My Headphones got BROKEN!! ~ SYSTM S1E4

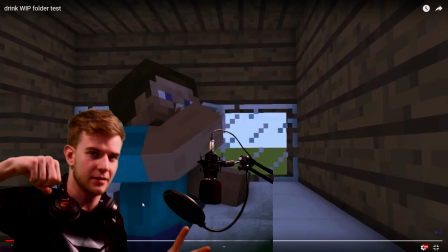(16:40)
I like the way he grabs it, like he actually leans forward and has the, you know, motion from the steps and takes the potion and actually follows his movements.
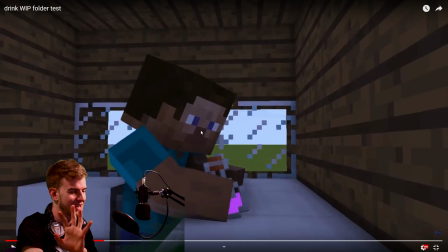(16:48)
But then he kind of swallows half of the bottle, so yeah, his arm is going through the bottle.
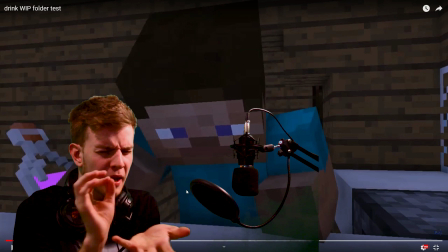(16:53)
Also the lighting, it's all just one tone. Yeah, I'm pickpocketing small things because the animation itself, like the motion stuff, is very nice.
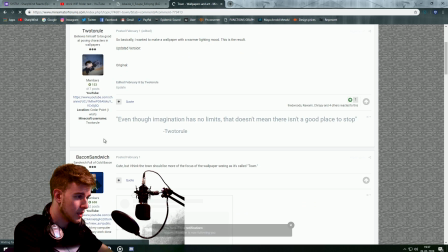(17:00)
To rule, mine-imator forms. So basically, I have some more notifications.
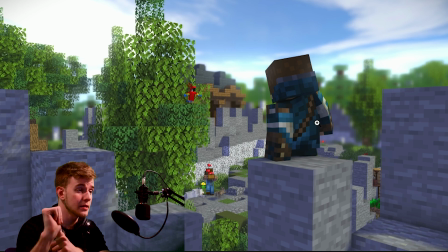(17:06)
Shut up. This one actually looks pretty nice. There is the use of bloom, but it's not overused. See, when I say do not overuse the bloom, this is what I mean. It's still used, but it's not too much.
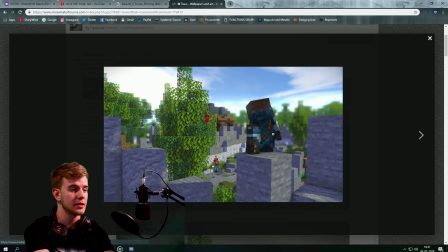(17:15)
It makes it look like more natural and realistic. Compositionally nice, and the colors all match up. It's saturated with the lighting, so this looks nice, but I do hate this fact that the top of this tree is cut off.
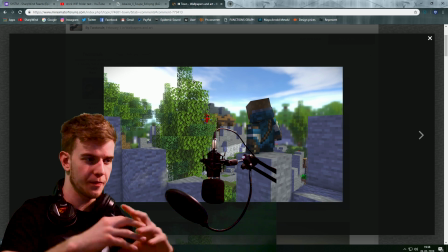(17:26)
Give the tree some space. All the main elements on the image should have enough space. Black Hood, the weeb boy. Yeah, I know, Discord server. By the way, you should join my Discord server, yeah. It's a good thing I mentioned it.
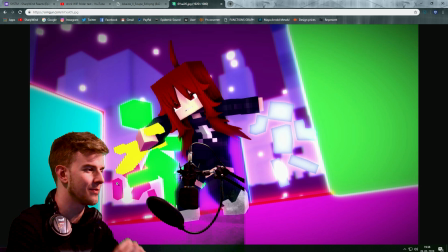(17:37)
Wow, you're a weep. No, I'm kidding. This image wants to give me an epilepsy attack. Stuff trying to steal attention all the way, you know what I mean? The ground is pink, then bright green, flashy blue, you know? Everything is battling for attention and it's just kind of, you know, it's very makes your eyes race.
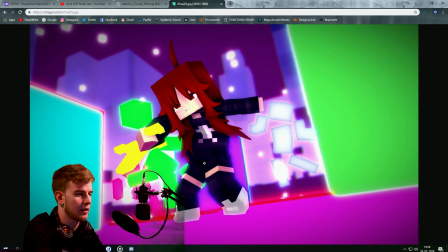(17:53)
The ultra HD hair and the pixelated body, clashing styles. These two cubes, again, are kind of taking away attention from the image as well as interrupting with the composition.
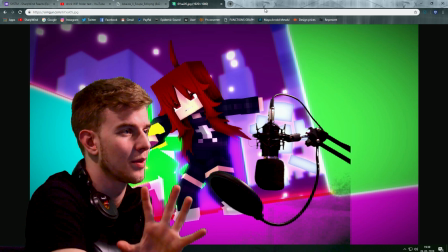(18:03)
So yeah, those are some things you need to consider while making a wallpaper. Mine-imator again.
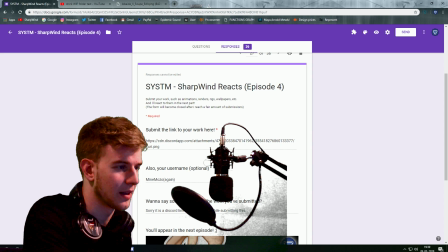(18:08)
Sorry, it's a Discord link. I was on phone while submitting. I get a lot of Discord links. Like, I get them all the time.
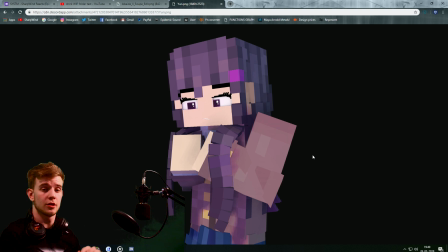(18:13)
I don't know what's the problem. Since there is no background, I'm guessing you want me to focus on the rig and how it's made, because that's the only thing in the image.
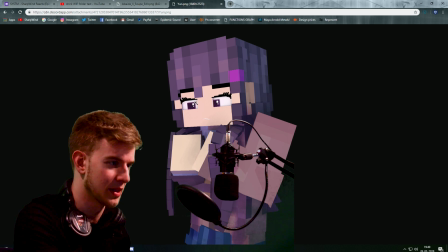(18:21)
I am sensing Skib's facial rig because I noticed the eyelashes and the SSAO inside the eyes. The hair is breaking, something very hard to avoid. I will make a tutorial on bendable hair with overlap without glitches very soon.
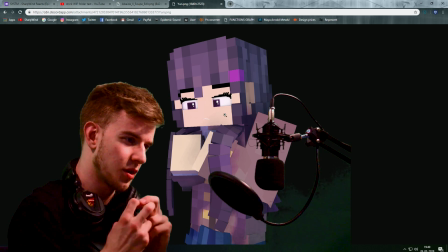(18:34)
So bend here on the sweater, which actually pretty solid in my opinion. She looks nervous playing with her hair, but the hair should be on the inner side, like back side of the palm.
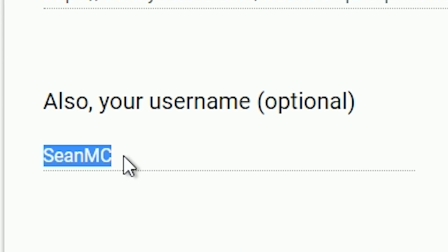(18:42)
Not too bad, you kind of reached your point. Even the lighting is pretty nice. Sean MC, I hope I will actually get great advice from a great animator.
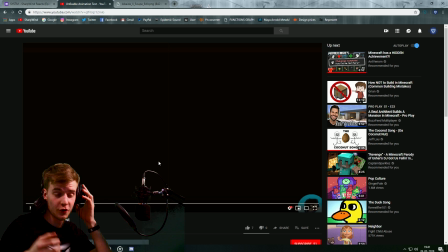(18:50)
Ovo! Unfixable animation test. So I'm guessing you've given up on a test animation and now you want my opinion to fix it.
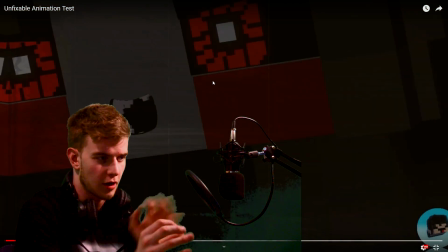(19:02)
At the end, your characters are still. The effects are pretty nice, making it more edgy, but guessing it's made in After Effects.
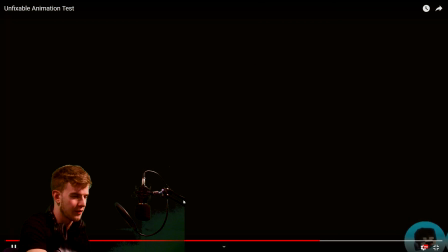(19:09)
But then again, I could be wrong, because I can see some of the effects. Maybe they're similar, just add an overlay or something.
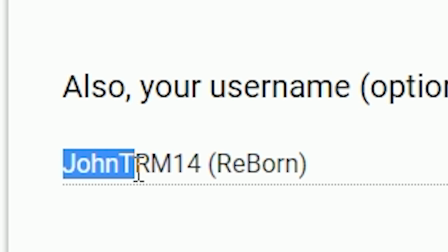(19:14)
Motion to the characters themselves. John TRM14, Reborn.
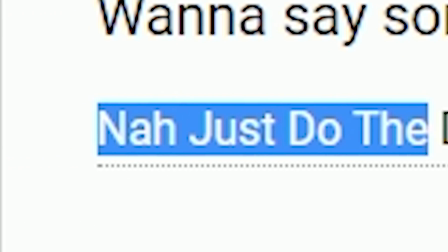(19:19)
Wanna say something about the work you've submitted? Nah, just do the dab. Okay, I'm gonna move on to the next submission.
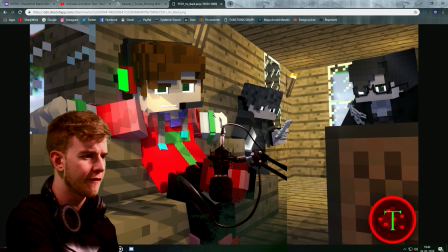(19:24)
Let's see, John. I kinda have a feeling that your character is reflecting stuff.
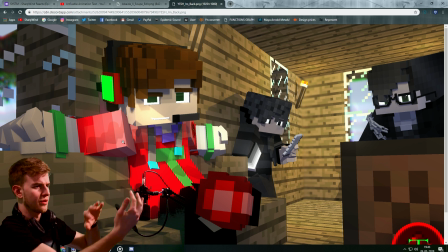(19:30)
This sweater here is trying to reflect what's on the other side. This watermark should be smaller.
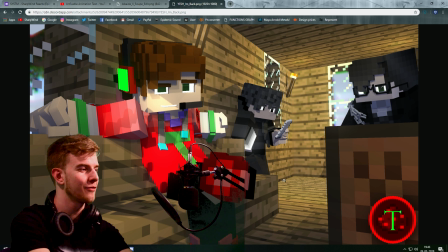(19:35)
Don't keep him too big, we'll notice it. Don't backward attention. The background uses fringe. Maybe it's a bit too strong because actually when chromatic aberration, which is the fringe, does occur, it's actually with old cameras, and even then it's not as vibrant, like it's not that noticeable. Then the composition is cutting off stuff like the bottom of the leg, the arm here doesn't have enough space,
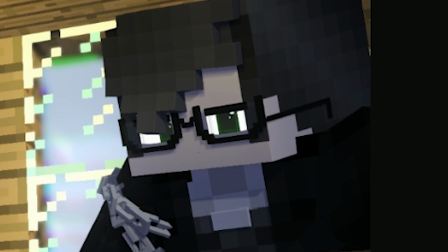(19:54)
the torch cut off, this guy doesn't have enough space, like there's a note block smoking in the image,
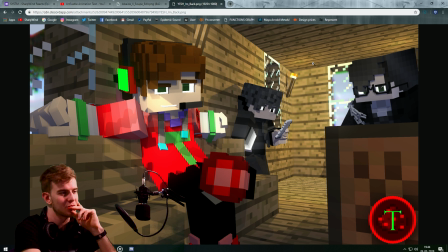(19:59)
you know, as well as weird shadows, like unnatural pointy shadows everywhere. So JB Animations, something I made for a collaboration, made to look like a game.
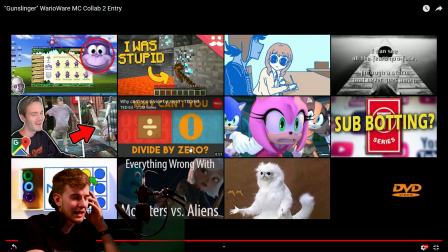(20:09)
You like first-person views. It kind of does look like a game, but it's very fast game.
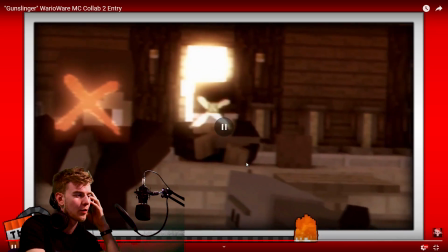(20:15)
Like my mind has to be racing 200 miles an hour if I want to. I'm just now noticing this TNT here, counting down.
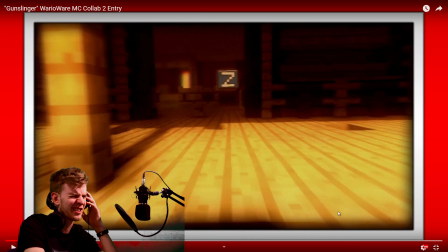(20:22)
I like the fire animation. Yeah, it's very appealing. The colors though, like it's very dark and hard to see, you know?
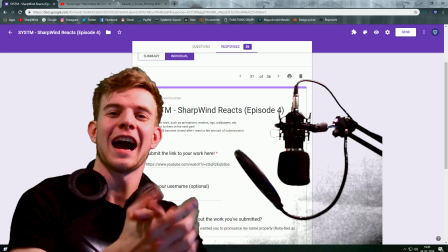(20:29)
Maybe add some proper lighting. Robbie Field, the guy who suggested the comments on the polls.
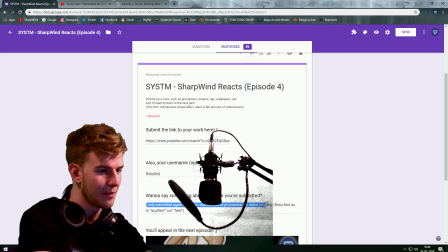(20:34)
I only submitted again because I wanted you to pronounce my name properly. Robbified. Oh, it's not Field.
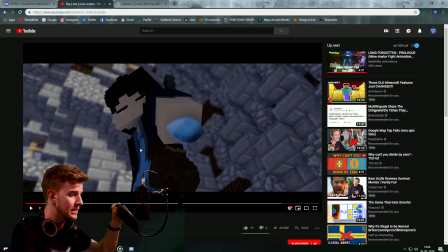(20:41)
Oops, I have dyslexia. Ray test, man. I'm keep punching my poor microphone.
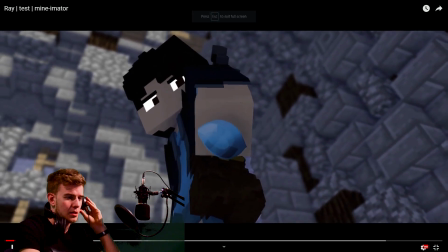(20:46)
Alright.
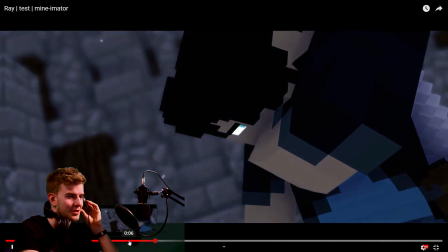(20:49)
Oh, I mean, this effect, wow, this actually looks pretty nice. These droplets here, or is it some effect?
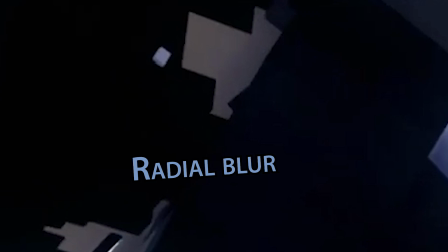(20:55)
Yeah, I think it's an editing effect because I see the rest of them. But yeah, pretty nice.
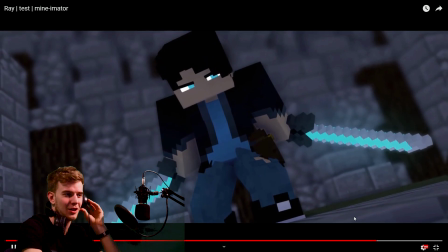(21:00)
I like it. It's especially because it's like slow and almost pixelated. Yeah, like I overall like it.
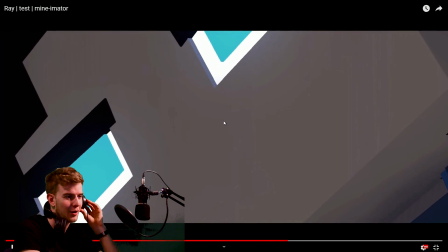(21:05)
Even the lighting is nice and the camera language is nice. Insanity Productions.
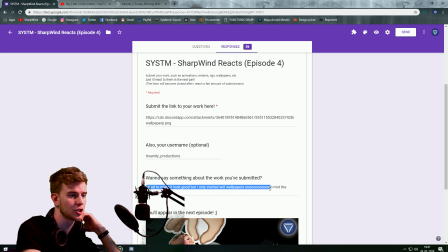(21:09)
I tried to make it look good, but I only started with wallpaper, so not the greatest.
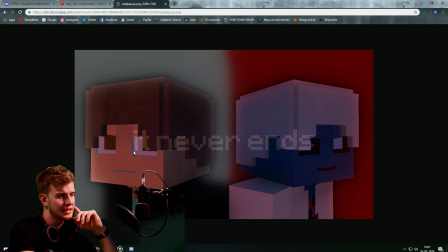(21:15)
It never ends. I really dislike the colors. The text is kind of not coming to expression with the colors. Again, like the colors are the main problem. It's more on the right, it's not exactly in the half, so that's also just something to add up to the OCD. The colors, there's not much posing or lighting or the facial expressions. So yeah, it's kind of dull, you know?
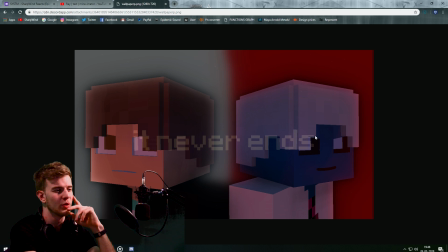(21:34)
There's too much detail in the background and the text is kind of hard to read. That Voltaki, I don't know how to say it.
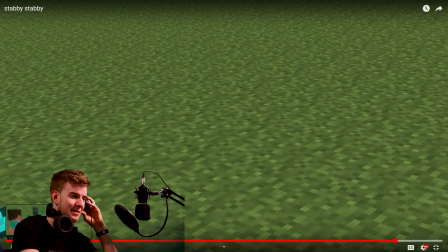(21:42)
Oh, stabby. I'm not even sure if this is trying to be realistic or is just like a meme thing. Linear, except this transition when zombie falls down completely straight. So I'm guessing you could say it's a meme.
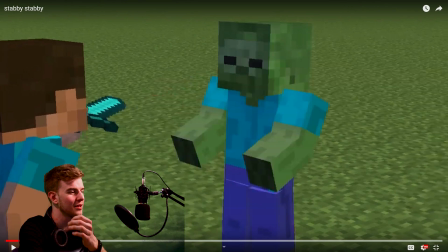(21:56)
Yeah, he was already in the pose and then suddenly just goes still. Or you're trying to go for a Minecraft sort of death?
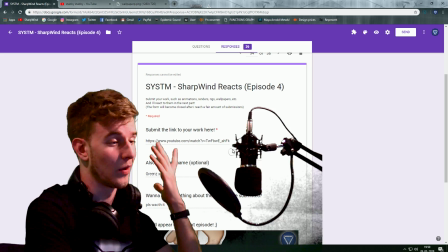(22:02)
I don't know. Greens. Please watch it. Well, if you submitted, then I kind of don't have a choice.
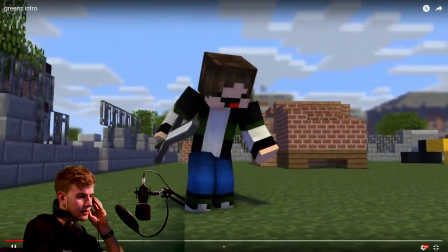(22:07)
20 seconds. I like the short ones. Alright, it's a fight animation. Linear camera and the transitions with the cameras.
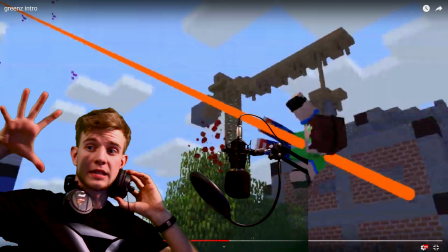(22:14)
Something that's not okay. The field of view is sometimes very extreme. It's not a nice effect.
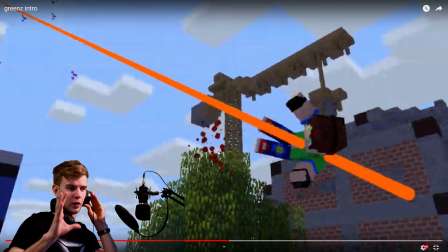(22:19)
I thought so once myself.
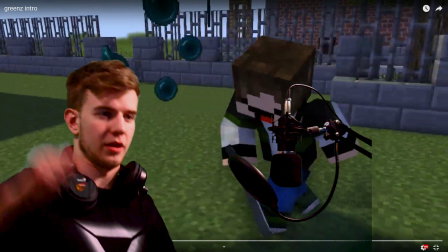(22:22)
Alright, greens, and make them more mobile, more overlapping action when he moves all the body parts at once to slash, and he's not very mobile with the legs.
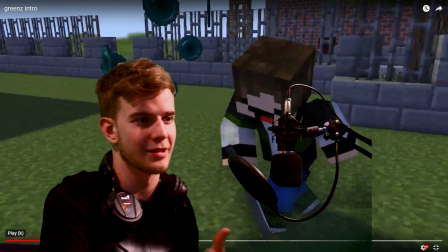(22:31)
If you add more overlapping action, it's gonna look more smooth and even more realistic. 35. Dr. Nexel with another render.
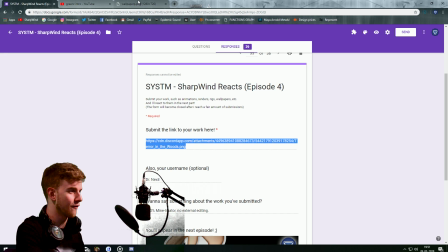(22:37)
100% mine-imator, no external editing. Let's see if I believe you. Yeah, no, I do believe you because I can see the mine-imator shadows.
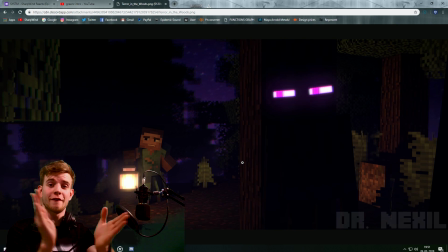(22:44)
I think this uses the fringe. Now, fellas, this is how the fringe is used.
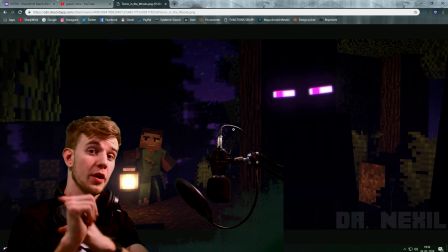(22:49)
This Enderman has blurry eyes, and the background is also very blurry with the fringe, which is used right because it's this kind of styled image.
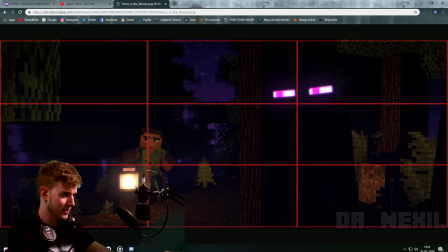(22:57)
But my point is, composition nice. The long format does work here. Yeah, the composition's nice. This guy is also here, maybe a bit to the left, but the scenery didn't allow it. I'm pickpocketing small things again. Also the lighting, it's all coming from this internal source, but the other stuff are also very visible. I sometimes complain with your renders that some faces are very dark and it doesn't look nice.
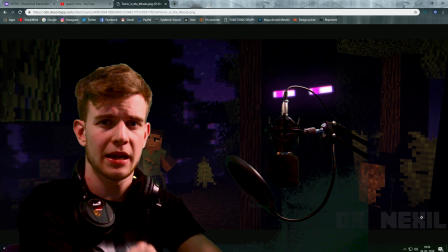(23:18)
And these faces are very dark, but I'm not complaining. Well, because it's used the right way.
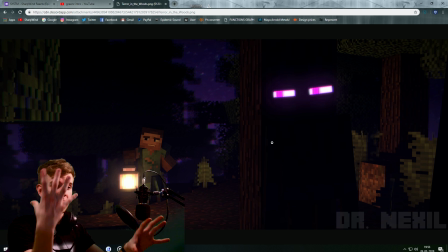(23:23)
It fits the lighting, it fits the atmosphere. It works well in conjunction with the environment and with the lighting here as it is. Plus the eyes are sticking out, making us know that the Enderman is here, evaluating his presence.
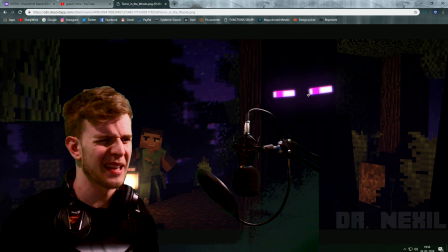(23:35)
If the eyes were very dark, then I could complain. Yeah, overall like it. And the last one, Kenny.
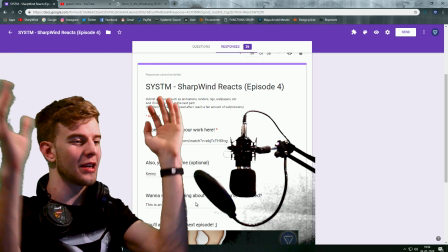(23:40)
This is an intro. Wow, we have a section of intros today. Intros everywhere. I spit on my screen.
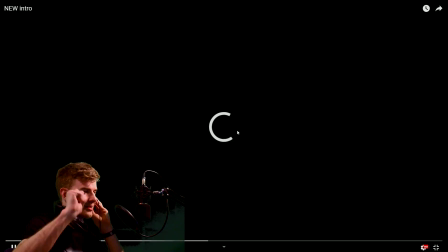(23:45)
22 seconds. Slow Wi-Fi issues. Right?
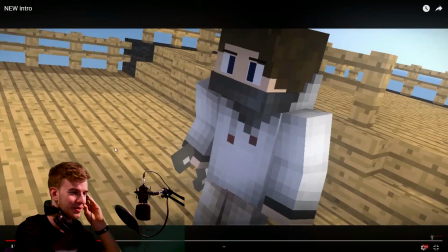(23:51)
Dude walks up to a girl, bam, she's dead. What'd she do to you? Overlapping action, make them walk around more.
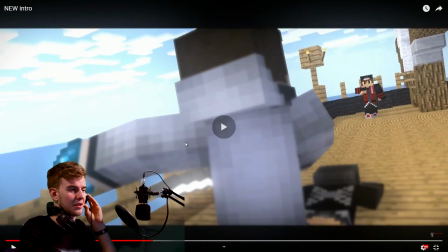(23:58)
His legs are kind of bent, but he's not moving them at all. So yeah, it's kind of stiff. Basically, practice usually fixes that.
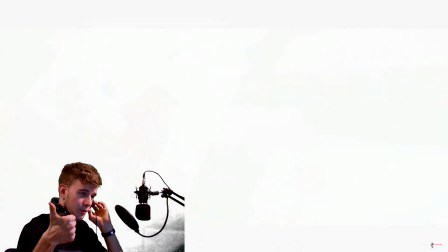(24:05)
A lot of linear motion and slow motion.
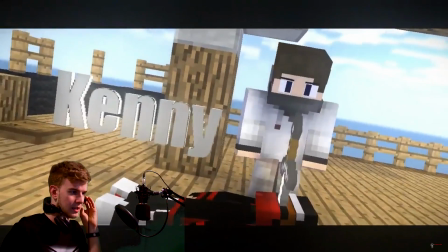(24:07)
So fast tempo, use some transitions, move the characters as they're standing still more, even make the steps, like make them more mobile and stuff. That is it for the 4th episode of the system. God, put the headphones away, look at this. Look at them anymore, I gotta... But yeah, drop a like if you enjoyed the video, subscribe for more content. I'm sorry I don't post as much now because I have a lot of work, but I will make up for all this with Divided 4, and once I'm done with the work so I have more time to work on my YouTube videos. Merch in the description, the next submit link also in the description. So I wish you all a good luck and stay sharp.